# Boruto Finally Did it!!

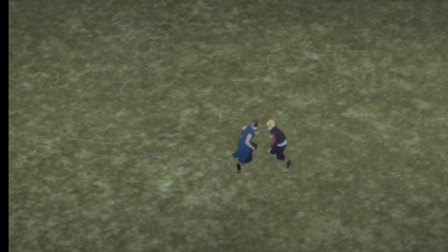0s
Oh boy, it's finally here. Please don't get too excited. Actually, please get excited.
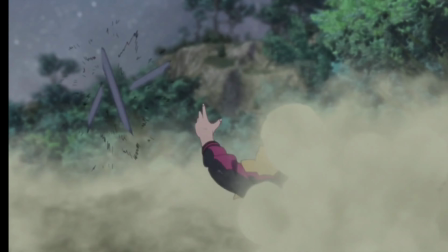4s
There's not much hype surrounding this. Boruto episode 292 just aired, and if you don't know, this is the episode that was most anticipated.
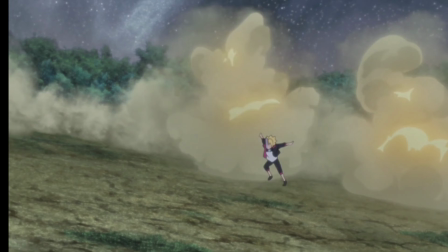11s
Why? Well, not only did it have one of the most anticipated fights that was in the manga, but the Boruto anime has not looked the best.
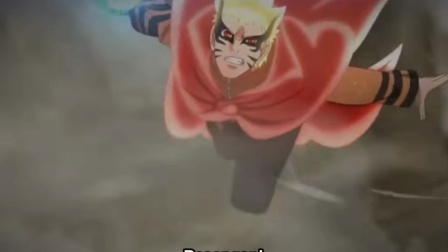19s
Actually, it hasn't looked the best since the Jigen arc concluded in 2021,
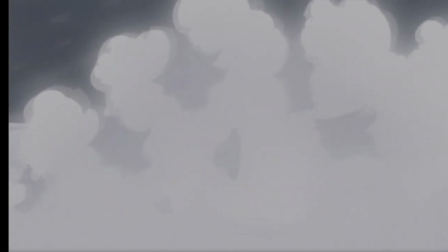22s
and this specific episode was stated to have a really good staff, and therefore it should have looked really good.
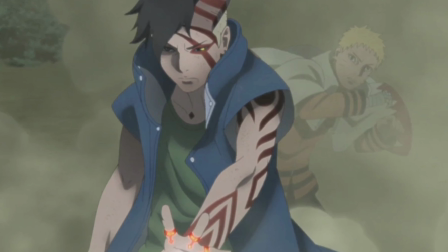28s
Now, this episode is definitely the best that it's aired so far. It did truly have some really good cuts of animation.
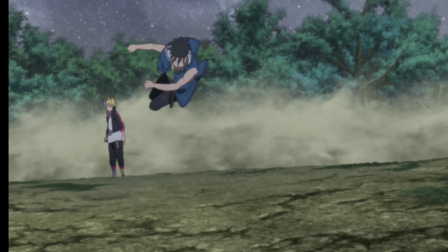34s
However, even in this episode, it was very obvious to tell the schedule had caught up with the staff, which is one of the main problems that this arc had suffered as a whole.
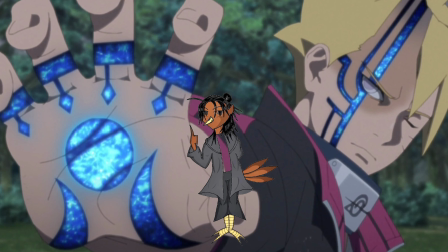42s
Scheduling was a big issue, but also animator competition. Too many shows are being made and not enough talent to go around.
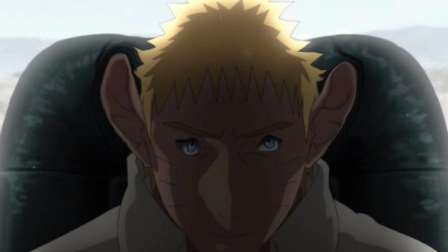48s
So because of this, Boruto clearly suffered. Where animators that would usually work under Boruto were not present for an episode like this.
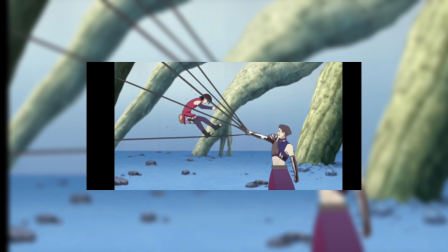54s
People like Kyukabu or Vengeance Enhanced were featured on Attack on Titan Season 4 or One Piece respectively and not Boruto, you get my point.
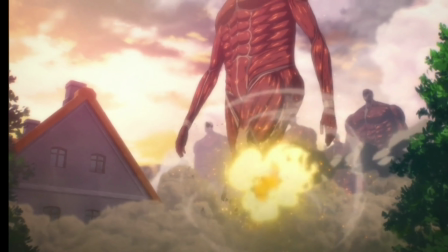62s
So even if this episode looked really good, it still suffered. This episode starts out with some pretty odd storyboarding.
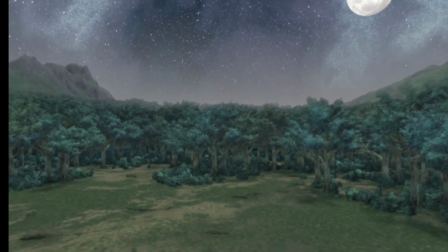68s
We have a full camera rotation that is done in 3D,
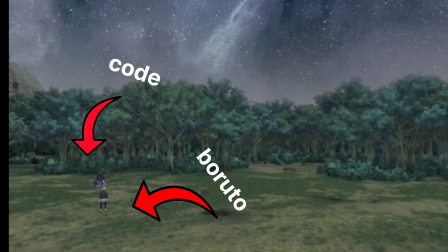71s
as we see both Boruto and Code standing across from each other with some fair distance in between each other, but in the direct next shot,
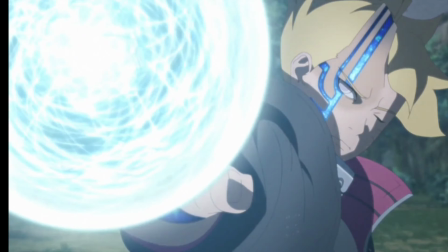78s
they're right in front of each other. But in the next scene, Boruto creates a massive Rasengan, showing some massive distance between Boruto and Code,
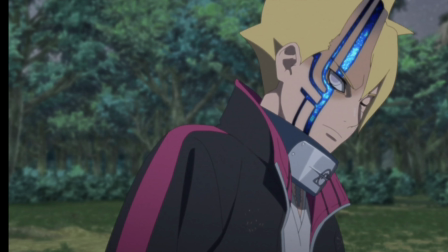84s
makes the scene feel kind of wrong, as we don't have a real idea of where our characters are.
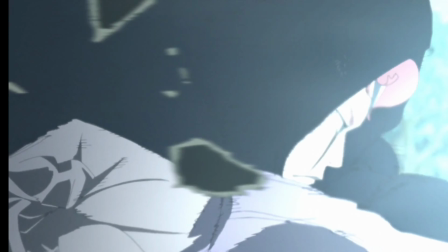89s
However, there are some really really good effects animations here, and good effects animation is pretty prominent throughout the entirety of this episode.
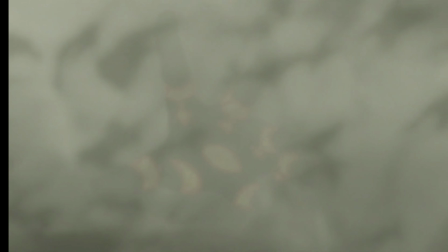97s
But for the most part outside of the effects animation, the first half of the episode felt pretty limited.
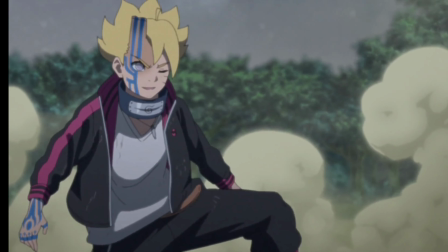103s
Boards on Kawaki have some small scuffles as well that look pretty stiff as well, and this is pretty consistent throughout a lot of the episode.
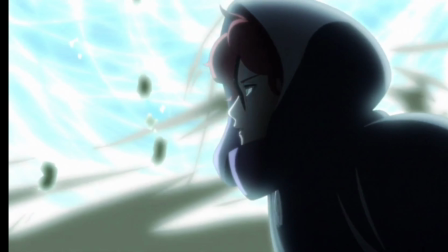110s
You do have some stiff movements here and there, but the effects animation is really good, until we get into the long-await Boruto vs Kawaki fight.
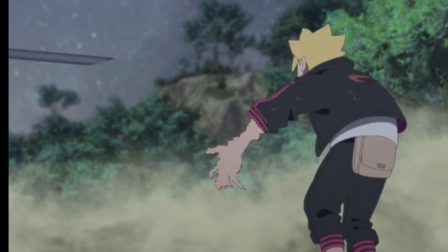117s
Right off the bat, we get some really dynamic stuff, really good perspectives and movements with the 3D background.
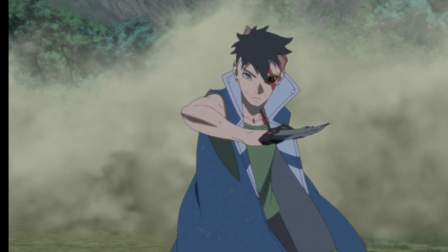123s
However, there's a little bit of stiff movement with this Boruto running animation, but to most people, it's not that noticeable.
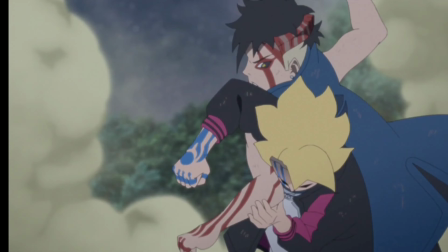128s
We get some more hand-to-hand combat Sakuga, and there's one thing I do want to point out.
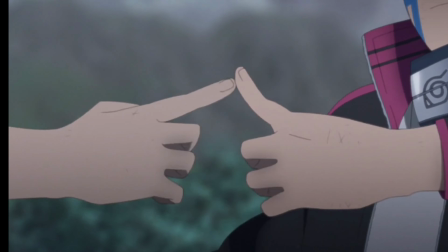133s
I'm sure a lot of long-time Naruto fans have noticed this, and if you didn't know, it's a direct homage to Naruto and Sasuke's final fight at the end of Naruto Shippuden.
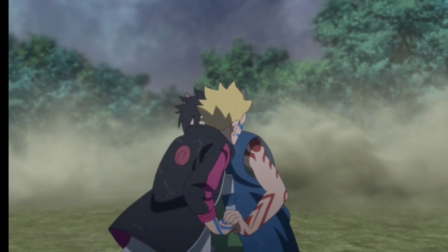140s
Now, I do use homage very loosely.
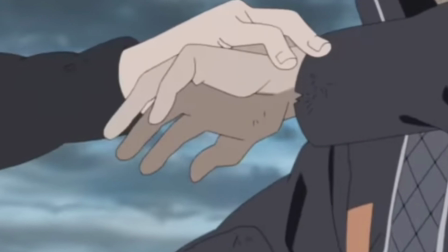143s
On one hand, you could say it's just a callback to the scene, but on another hand, you could argue that they're using this animation, as once again, the schedule is caught up with the team,
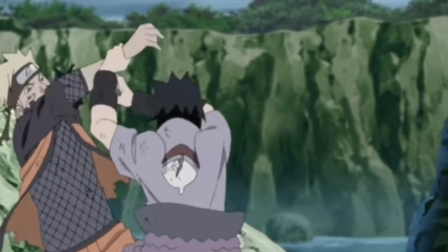151s
and so you could argue it's a shortcut.
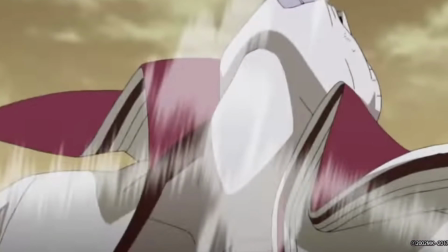154s
However, the Boruto anime has done some of these callbacks before, for example, in the Naruto and Ishiki fight, they've done this before, so take that with what you will.
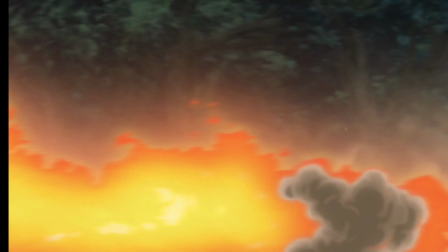162s
However, once again, I'm not a fan of the storyboarding here. When Kawaki launches the fire, Boruto backflips a couple time, and then he backflips to one of the cubes.
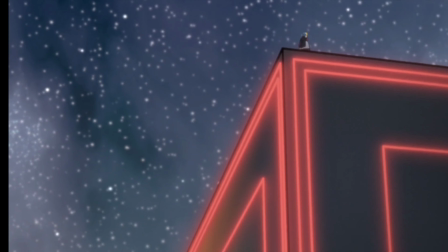170s
However, it's very weird as he appears on one of the cubes already, but us at the audience have no indication that it was near the area.
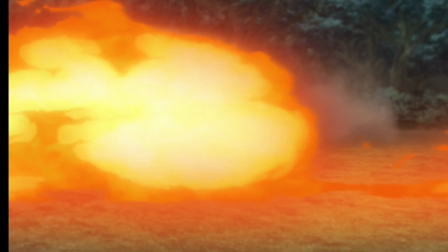177s
But for us, it kind of just looks like he just backflipped off the screen for no reason. Again, stuff like this kind of make this scene feel wrong.
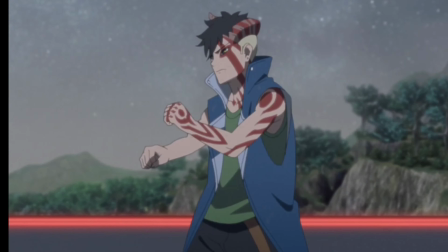184s
Comes next is pretty well done though. We get some good hand-to-hand sakuga with some competent smears, and it is pretty well storyboarded in how the characters combat each other,
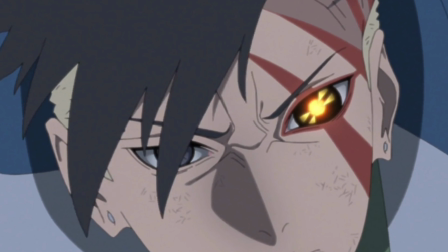192s
even if it is inferior than a lot of the hand-to-hand combat scenes we've seen. And then what comes after is a marvelous display of good perspectives, smears, and effects animation.
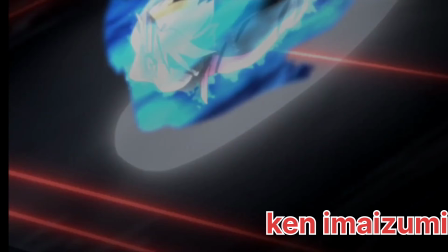200s
This cut was done by somebody named Ken Imaizumi, I hope I said that right.
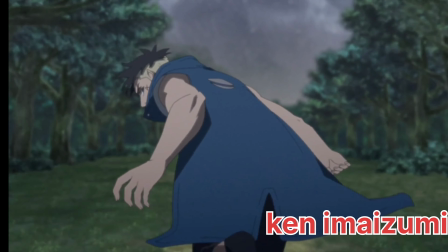204s
And if you don't recall, this is the same person who actually did this code running animation in the previous episode,
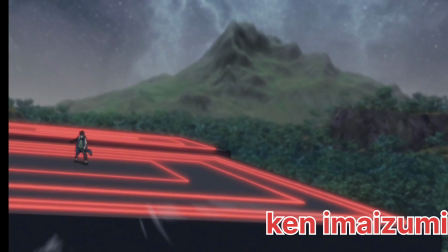210s
so it was nice that we saw him return, as he did probably the most iconic part of this fight scene,
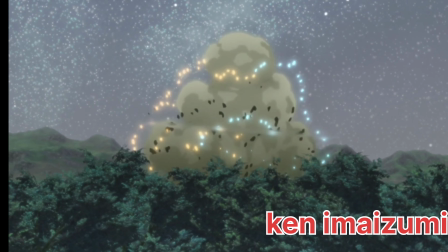214s
with very very good build up to it, however slightly underwhelming effects animation at the end, but overall very very good cut.
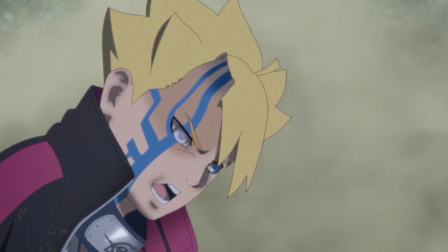221s
The rest of the fight is pretty tame with not really any noteworthy cuts of Sakuga.
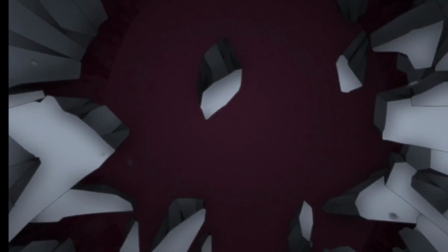225s
We do have this scene with Boruto getting impaled and this is just another indication that people could use of the schedule catching up because this is reused from the Garo fight.
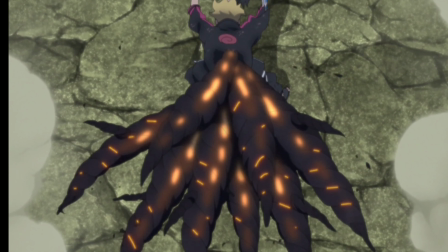234s
It's literally the same animation and the same perspectives. This is essentially what concludes the episode as we close out.
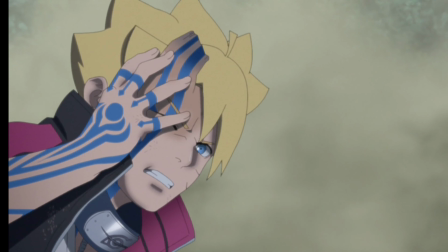241s
This episode looked very good, it really truly did and was a massive step up from the previous episodes.